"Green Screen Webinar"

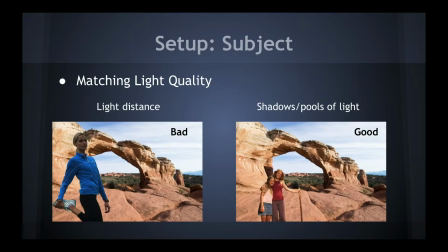13:59 I'm trying to use the cameras at once at different angles, then put green on it so that every angle your camera sees, the background is green. This is done in lots of different ways,
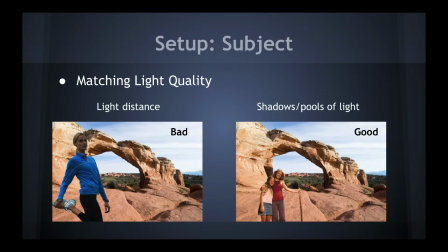14:12 but mostly just, setting up multiple green screens so that every angle, everything your camera can see, if the background isn't green, you're going to have a hard time keying it. Unless you're not going to be in that area, then you can just, crop it out, or use a garbage mat, as the term is.
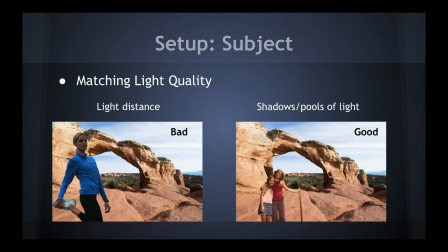14:29 So this is, setting your subject up. So you can see here on the good one, on the right, they're lit by light coming from the same area. The shadows are falling in the same area from the same directionality. They seem like they're in the scene. Whereas the girl on the left, although she might be in the shade of something you can't see,
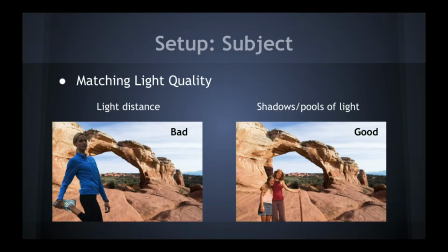14:48 even then it would be a bad shot because of how darker she is from the background. Can you talk a little bit about the proper backlight? Yes. So you can see me here. I have my shoulders are a little brighter than the front part of my shoulder here, right? Now, what that does in this scene is it allows me to have depth. It gives you lighting cues that are helping you see this flat image having more depth. So I have more contour on my shoulders, and it separates me from the background. The same thing is true for green screen. You're still going to want to be able to shape your subject's lighting so that they have more depth to them, so they're not just evenly lit and they're going to show up like these images that I showed you that are just stock images photoshopped onto the backgrounds. And that what this is going to do is, one, you can see the illumination of my shoulders is a little bit brighter. And because of that, it will help it will get rid of the splash of green that might be happening, the spill of green from your background. But what it'll also do is create a better edge for your green screen key to come up against, because the difficulty with pulling a key is going to be the places where you're getting rid of the key and where it meets, right? So I always call it the chicken wing, the armpit area. If you have someone that moves their arms too much, this is going to be an area that just every once in a while it's going to peak green. And so those are going to be hard areas. People with wispy hair, that's also hard. I right now, other than my hat, if I had my hat off, I have dark hair. So dark hair with a dark shirt with a green screen, great combination. A light blonde with a white shirt on a green screen is going to be more difficult because of the contrast between the color of their hair and the background that you're trying to get rid of. The larger the contrast between your subject matter and the background, the easier the key will be. However, you want to make sure that you're not lighting just to pull a good key. You want to light to actually fit the scene and the mood. So hopefully that'll, or am I in front of a green screen? No, I'm not. This is just shallow depth of field. I'm at f4 at 100 millimeter.
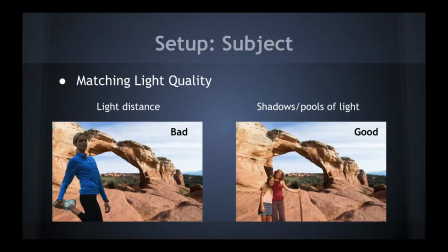17:04 Okay, back to the presentation.
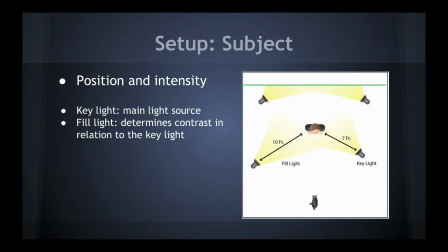17:08 So here's position and intensity, key light, main light of source, which should be like your main light source, right? So it'd be the sun or an open window or something like that. And the fill, just like in normal lighting, the fill determines the amount of contrast relation to the key. So the fill light is to get rid of the shadows as much as you need them to go away,
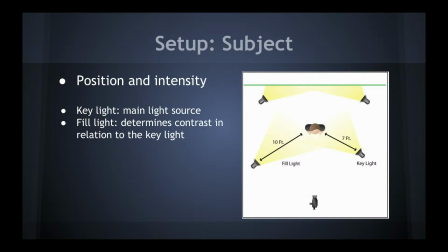17:26 depending on how much you fit into the actual scene.
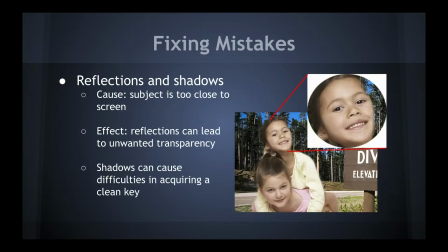17:32 Okay, reflections and shadows cause subject can. I'm sorry, I'm stuttering a little bit because I'm flustered from the beginning of the presentation here. Take a little drink there. Sorry to make you listen to that. Okay, reflections and shadows.
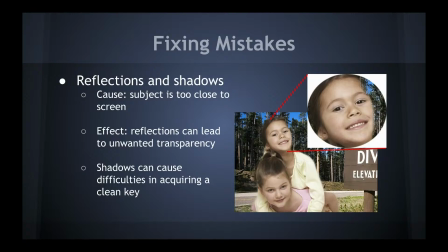17:52 They cause the subject, because the subject is too close to the screen, and reflections can lead to unwanted transparency. So you can see this girl's face. For people with curly hair like an afro, will the distance of the subject and green screen help that?